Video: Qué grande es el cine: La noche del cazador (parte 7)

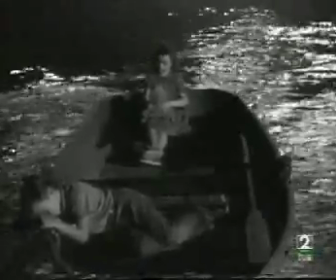(0:00)
Había una vez una mosca que voló y fue libre y demás, y es todo lo contrario de lo que les está pasando.
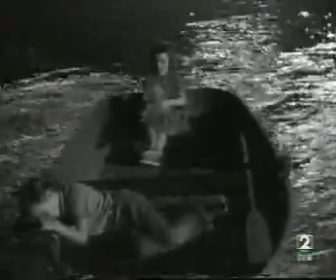(0:06)
Ellos también están volando, pero no están libres, sino que están atrapados, como luego ese pajarito que se va a ver en la jaula.
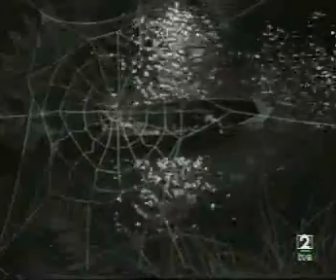(0:12)
Creo que la música es un elemento muy importante en esta película.
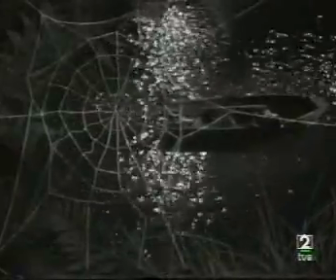(0:15)
Todas estas cancioncitas que salen, no solo la de Robert Mitchell, que se nos queda grabada en la memoria, sino todas las que van apareciendo, que la mayor parte están en la novela, es decir,
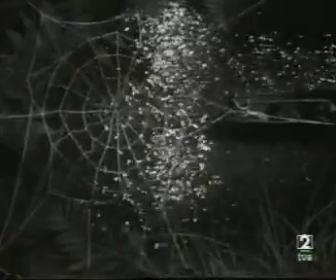(0:23)
la letra o la del propio autor. La de Hing Han Hun esta, ¿verdad? Son una serie de canciones muy interesantes.
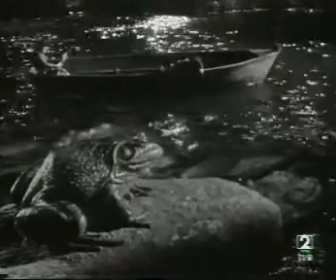(0:30)
Y aquí esta niña cuenta esta, o canta esta, de la mosca que vuela,
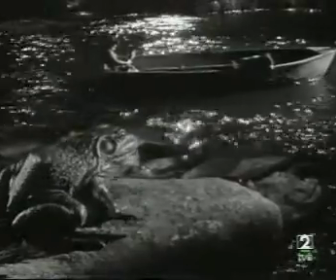(0:35)
y vemos mientras, pues, vemos aparecer la telaraña, vemos el sapo que también se alimenta de moscas. Bringing in the sea, es lo que canta él. Bueno, ¿y tu plano favorito? Pues era el de Juan Manuel, pero hay otro que también me gusta mucho,
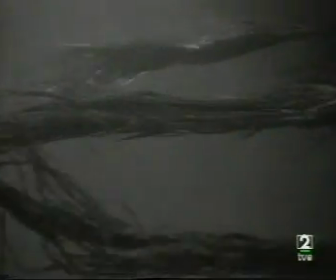(0:48)
que es ella, en el fondo del río, y como tú habías dicho, con los cabellos así flotando, con las algas,
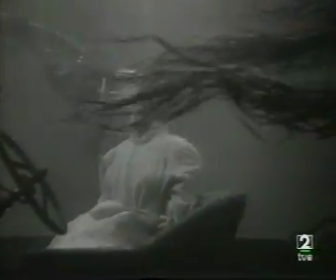(0:55)
un momento lírico maravilloso. Y que también está en la novela.
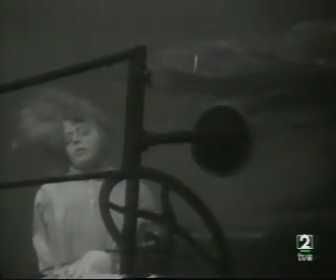(1:01)
Y que además lo describe, dice, tenía una cortadura nítida como la branquia de un siluro.
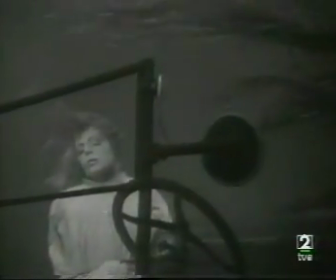(1:07)
Sí, como otra boca, ¿no? Y como otra boca también. En el cuello.
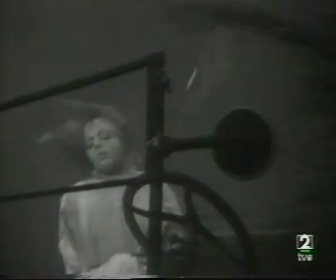(1:12)
Y ella cuenta, Silvia Guentes contaba que para rodar esta escena se habían valido de un maniquí, aunque ella era muy buena nadadora y muy buena buceadora, como luego se vio en una película, hemos llamado esta del Poseidón. La aventura del Poseidón. Era buena nadadora y ahí lo hacía. Y ahí estaba ya gordita y buceaba de miedo. Tu momento. Bueno, Clara me ha semipisado. Nos vamos a pisar. Se me ha pisado. Está bien, está bien. Se me ha semipisado. Entonces yo no voy a hablar ni de un plano ni de una secuencia. Voy a hablar de un fundido, que es realmente ese tránsito que hay de la serie Winters en el fondo, o el maniquí que la sustituye,
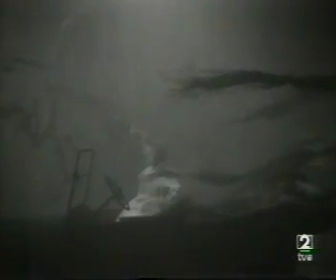(1:51)
y que pasa y funde en un imperial Robert Mitchum de espalda,
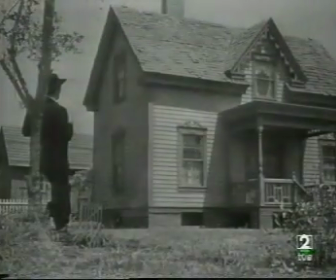(1:57)
contra un árbol, como el lobo hambriento que va a ir inmediatamente hacia la casa de los niños.
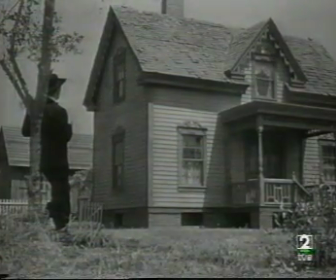(2:04)
Esa transición entre la muerta y el Michun chulo y de espaldas me parece una preciosidad en cuanto a intensidad emocional. Y a mí me gusta mucho también... Y la película está llena, está bien.
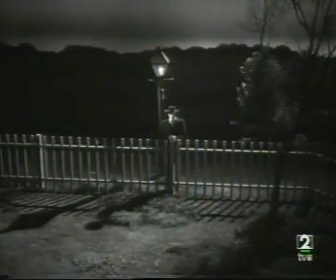(2:16)
La imagen de Michun con el farol de gas parpadeando por la noche el vestido de negro.
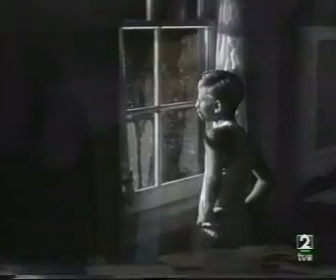(2:22)
Esa es una imagen tremenda, ¿no? Igual que ella con la mecedora.
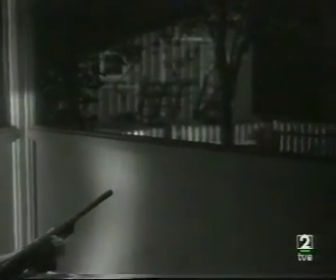(2:27)
En el momento que ella tiene el rifle y la mecedora y la cámara inició un travelling hacia adelante
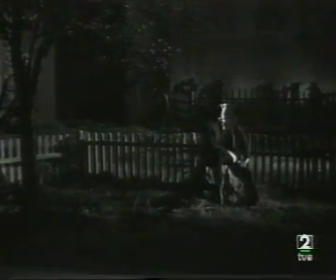(2:32)
y le vemos a él que está allí esperando y aguardando al acecho, ¿no? el lobo,
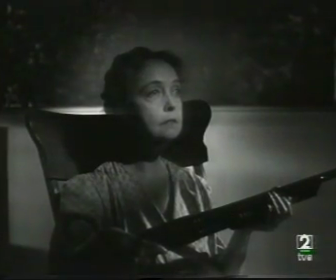(2:38)
al acecho y la madre defensora con el rifle para defender sus niños es una imagen de cuento una cosa que
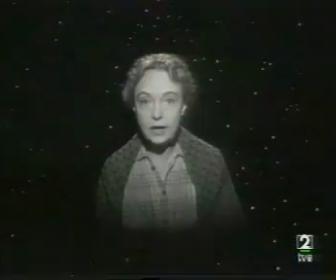(2:46)
molestó mucho a los críticos europeos es la imagen inicial con esta con Lilian Gieser en el cielo
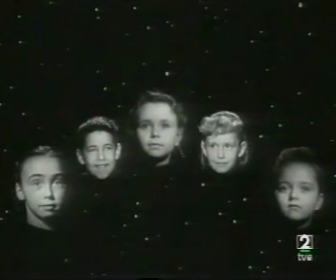(2:54)
con los niños que aparecen esa molestó mucho es el ternurismo y es Capra eso es Capra el ángel que dice seré también incorpora Capra también incorpora Capra con las estrellas dibujadas es que es una especie de mezcla cuando estábamos hablando del río eso tan bonito de la barca, eso es Murnau y ese es el amanecer de Murnau hay mucho de Murnau también y lo amenazante que puede ser como en la tragedia americana el ir con alguien en una barca y que te pueda asesinar y ahí la amenaza del río el fondo del río todo eso está muy bien también se le gustó de empacho de influencias pero yo creo que no, yo creo que hoy lo que nos resulta sugestivo de esta película es que toda esa mezcla que nos descoloca el collage de un director que está muy bien integrado nos sitúa en ese mundo que está perfectamente integrado Porque tiene el argumento idóneo para integrarlo todo, tiene todo a mano, ¿no?